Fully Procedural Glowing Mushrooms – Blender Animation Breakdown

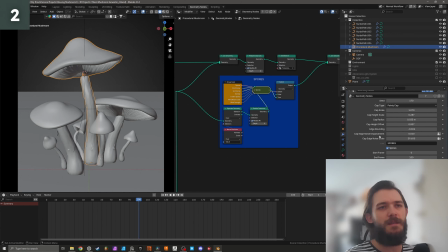[8:13]
I already had in mind how to create this, and this setup was for myself. One thing that I recommend other people as well is, if you work by yourself, if you are an independent artist, make things that work for you. Take what you think is useful from what other people tell you, but definitely work for yourself.
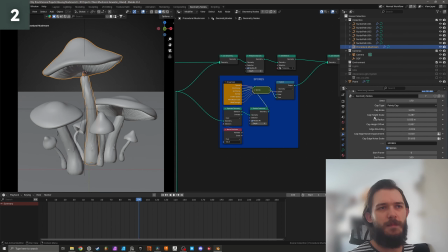[8:31]
Try to understand what works for you. Don't try to implement something that somebody tells just because it works for them. Experiment with the workflows of other people and try to incorporate them into your work as best as it fits your workflow.
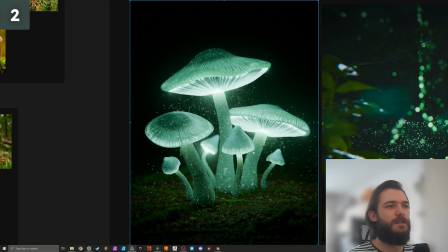[8:44]
So here I have a rendering that I did with that exact setup. Here you can see the look of the mushrooms, the translucent look of the mushrooms. You can see the glow on the gills. You can see some tiny specks, tiny dots on the surface of the mushroom, which are glowing as well.
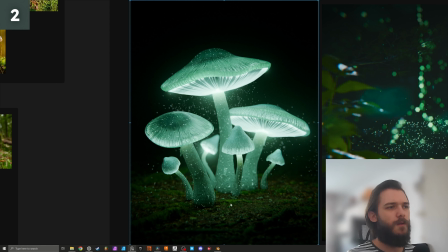[9:00]
You can see the glowing spores. Already similar to the first idea that I had in my mind. So we have a dark environment, a dark forest environment with some moss on the ground with some organic matter, and this big mushroom with some little smaller mushrooms growing around it.
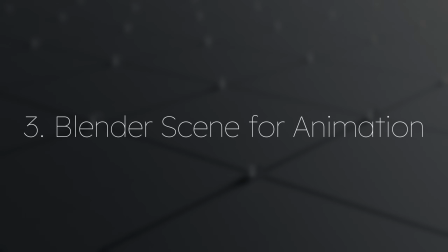[9:19]
So once I had my mushroom setup completed,
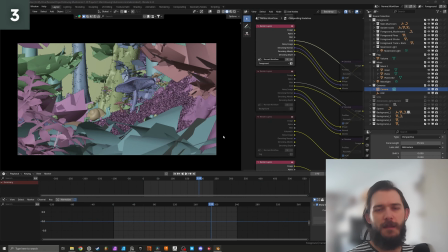[9:25]
or sort of completed, because nothing in art is ever really done. It's just that you decide to stop at a point. But once I was happy with how my mushroom asset turned out, I started working on the final animated scene.
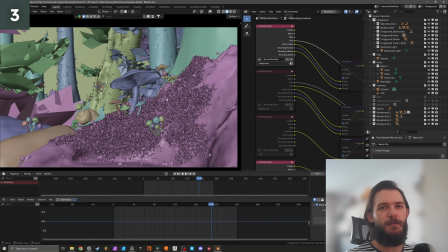[9:39]
I tried to respect as close as possible the concept art that I created, general composition and general look.
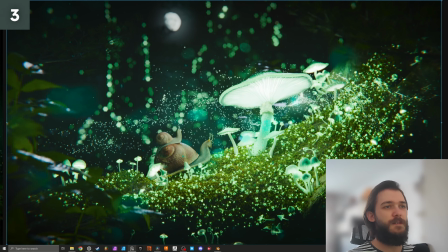[9:45]
This is being the final result. We already have that big mushroom that I mentioned earlier, with some smaller mushrooms scattered around and on the trunk. We have this big trunk here acting as a foreground or front plane, surrounded by some vegetation.
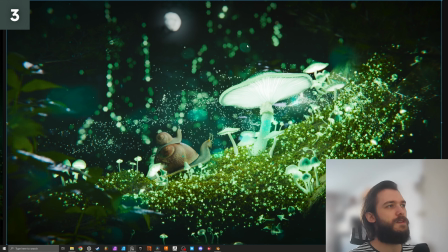[10:01]
And in the background we have some other trees with mushrooms growing on them, and they are out of focus. So this is very close to what I envisioned in my mind. Obviously, as you can see here, in my first concept art there was no snail in the image.
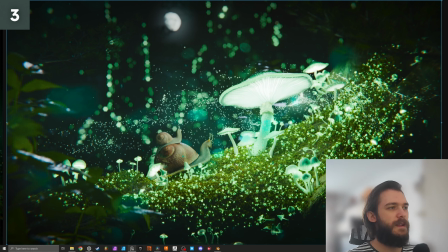[10:16]
I ended up adding these two little snails to sort of bring some more life into this composition, into this animation. This is one of those other things that you decide to do along the way.
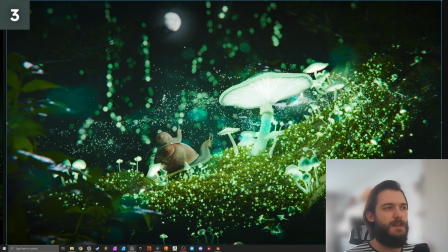[10:30]
And in the end, I ended up adding these two snails because I thought, well, let's liven up this composition a bit. Let's also introduce some different colors to the rest of the composition, because these two snails have sort of a more warm,
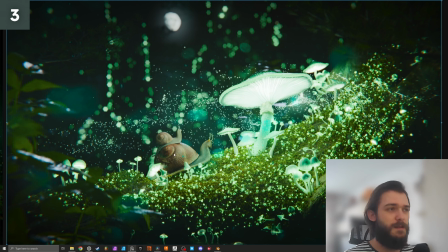[10:46]
sort of a brownish look to their shell, for example, and I think it would really complement this setup as well. There was another thing that was not envisioned in the concept art, and this is the moon.
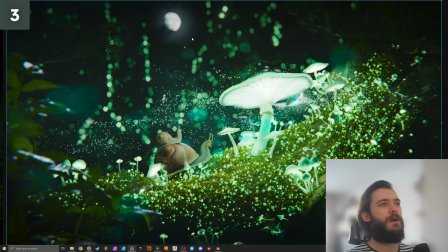[10:59]
There was no moon in the beginning. I did not think about it, but while I was working, I thought the background looks a bit too poor. There's just dark and some specks of light, which were the mushrooms. So let's add something else. Let's give the idea that it's actually night. It's not like we're in a cave. It's actually a forest at night.
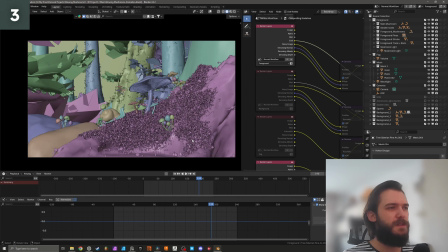[11:16]
I knew from the beginning I would have to resort to some sort of a technique, some sort of tricks to make it more lightweight, easier to render, easier to work with. I ended up breaking the scene into layers of depth. We have a foreground or a front plane, and we have different planes of background.
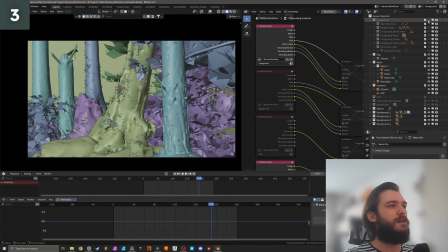[11:36]
Foreground, as you can see here, is this whole entire chunk of geometry.
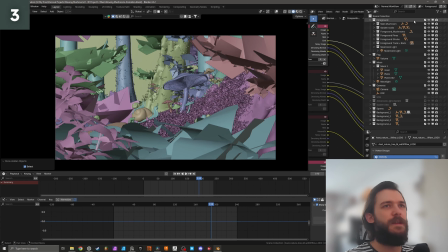[11:41]
There are vegetation, there are the mushroom, the snails. They all belong to this collection here. And by the way, collections are a very useful thing to use when you're dealing with view layers, because you can easily
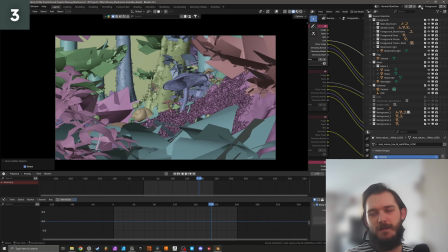[11:54]
deactivate them or change their settings in a certain view layer, and it will help you when you render out your scene.
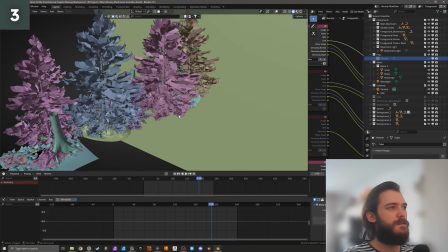[12:01]
The background is separated into various chunks. Not all of them are in a particular order.
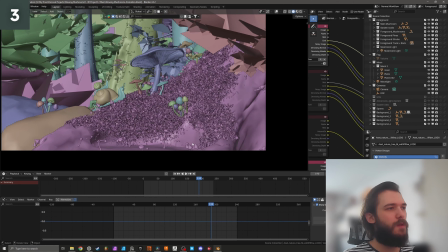[12:08]
I scattered these procedural mushrooms on both the trunk in the front plane, but also on the tree trunks in the background.
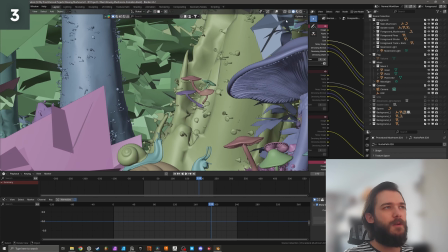[12:17]
Some of them are placed manually, and they are still procedural.